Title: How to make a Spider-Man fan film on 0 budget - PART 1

if you don't have money you can't afford these amazing actors so you have to use your friends and family and they're not they're not trained actors right they don't know what they have to do they've not been trained to talk on camera they've not been trained to you know give expressions they they just know their day-to-day life and just know what I'm telling them on camera so yes asking your friends and family is amazing because they might help out um they might even help you out for free and such but they're not actors at the end of the day right and everyone's everyone can tell it's a tough one right so at that point I was just like I'm just gonna I'm just gonna ask my friends and family if they can step in as actors my
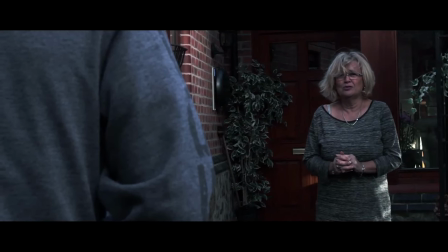grandfather god rest his soul played uncle ben my grandmother played aunt may my best friend in the film nick was
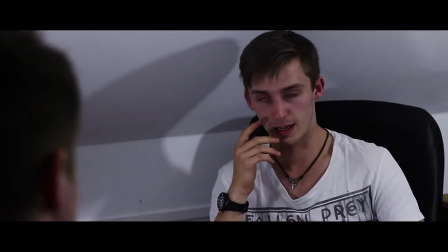my best friend in real life the bad guy was travis and harry osborne was also my best friend again it was just all friends and family uh gwen stacy was my girlfriend at the time
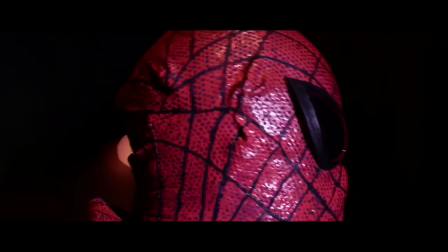i didn't want to cast myself as peter parker and i was asking those people if they wanted to be peter parker um those people either couldn't dedicate the time had stuff to do or at the point where we was going to shoot it didn't turn up it's fine whatever so I ended up stepping in as Peter Parker and that was kind of a godsend because I'm always available and I love Spider-Man so I'll be Peter Parker that's fine I only got two people in Lost Cause who I didn't know beforehand who were actual actors I was at university where they studied acting and film production so we could just go into the actors and go hey guys do you want to come in on our films. Norman Osborn was an actor who I didn't know and he was the only person that got paid.
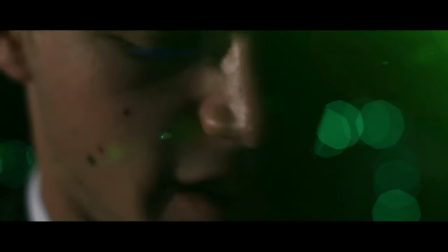I felt so guilty that he came in and just did the most amazing
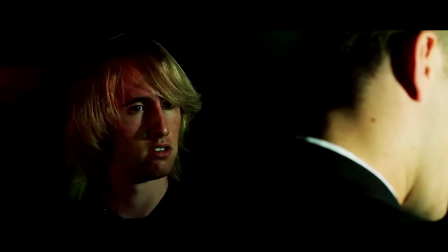performance and he helps little old me do these amazing scenes that made the film so good. I gave him 20 quid on the day. I was like mate thank you so much here's 20 quid and I guess I got him petrol. Seven. The Spider-Man costume was a costume I found on eBay
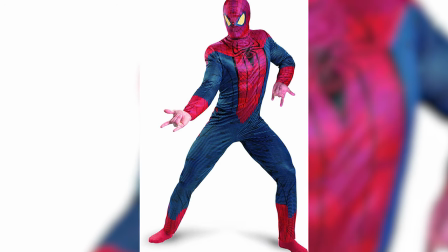it was a the amazing spider-man costume as a small adult I remember buying
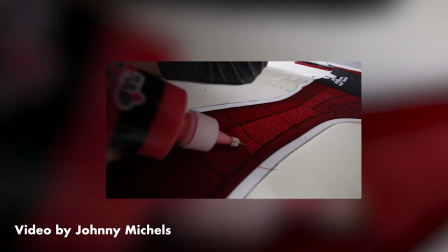it for 20 pound and buying 20 pound worth of puff paint spending 48 hours puff paint in the suit this mask was awful when I bought it there
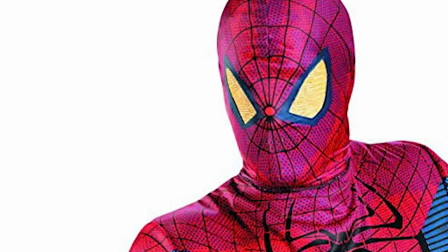was basically these these lenses weren't here it was just white mesh going in from these these eye holes here and I hated it I thought was like worst thing ever i felt kind of shitty about it because at that point it was a lot of money and i was like how am i gonna make this mask better i remember seeing some spider-man
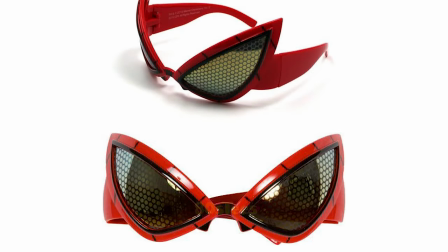themed sunglasses that had these lenses on it on ebay for a fiver i bought them snapped the glasses off cut them out and super glued them on to this mask and i remember being so proud because i said to myself this is just so cool this is just such a cool mask the lenses look amazing I could see through it it looks like an actual spider-man mask
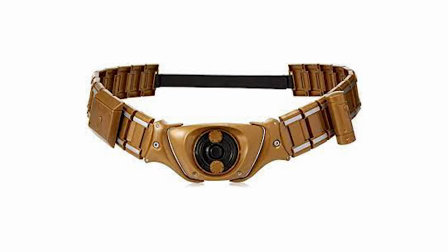I did the same with a belt there was a batman belt I found on ebay for a fiver and I painted it red and I was like
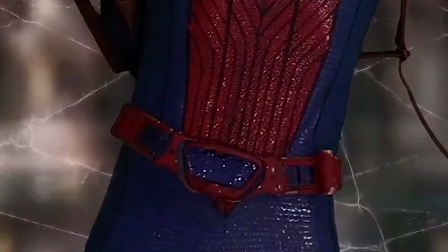okay this is going to be spider-man's utility belt and it just looks so cool on the film and I love the costume so much because
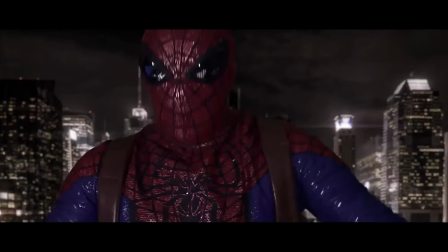the pattern was distinctive right it wasn't it wasn't the same as Andrew Garfield's film but it was you know pretty similar the logo was a little bit
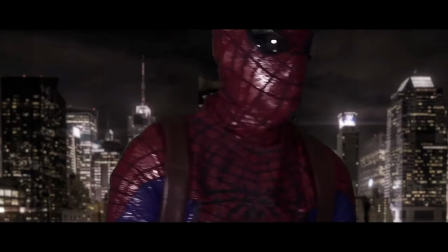different the pattern was a little bit different the colors were a little bit different and that's why i added the belt and you know little little
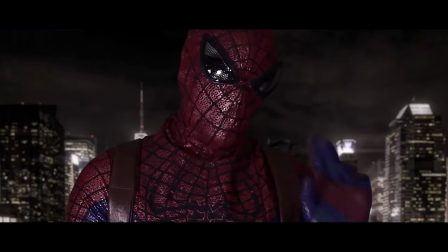other things to the costume to make it stand out a little bit more and i remembered that um it was a little bit more baggy than it
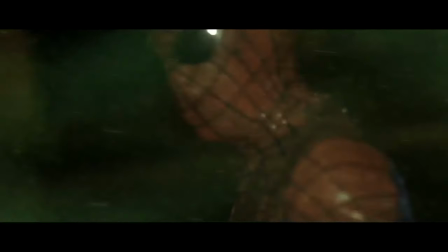should have been it should be like super tight but i loved that it was baggy because it just looks so different and yeah these little things like i'm adding to make it my suit and i truly loved it i really loved that suit and even like the shoes i remember telling myself like i just wanted i just want my spider-man to run around in just high tops nike high tops that's all i want it'll look so cool it looks kind of cheap on film but like again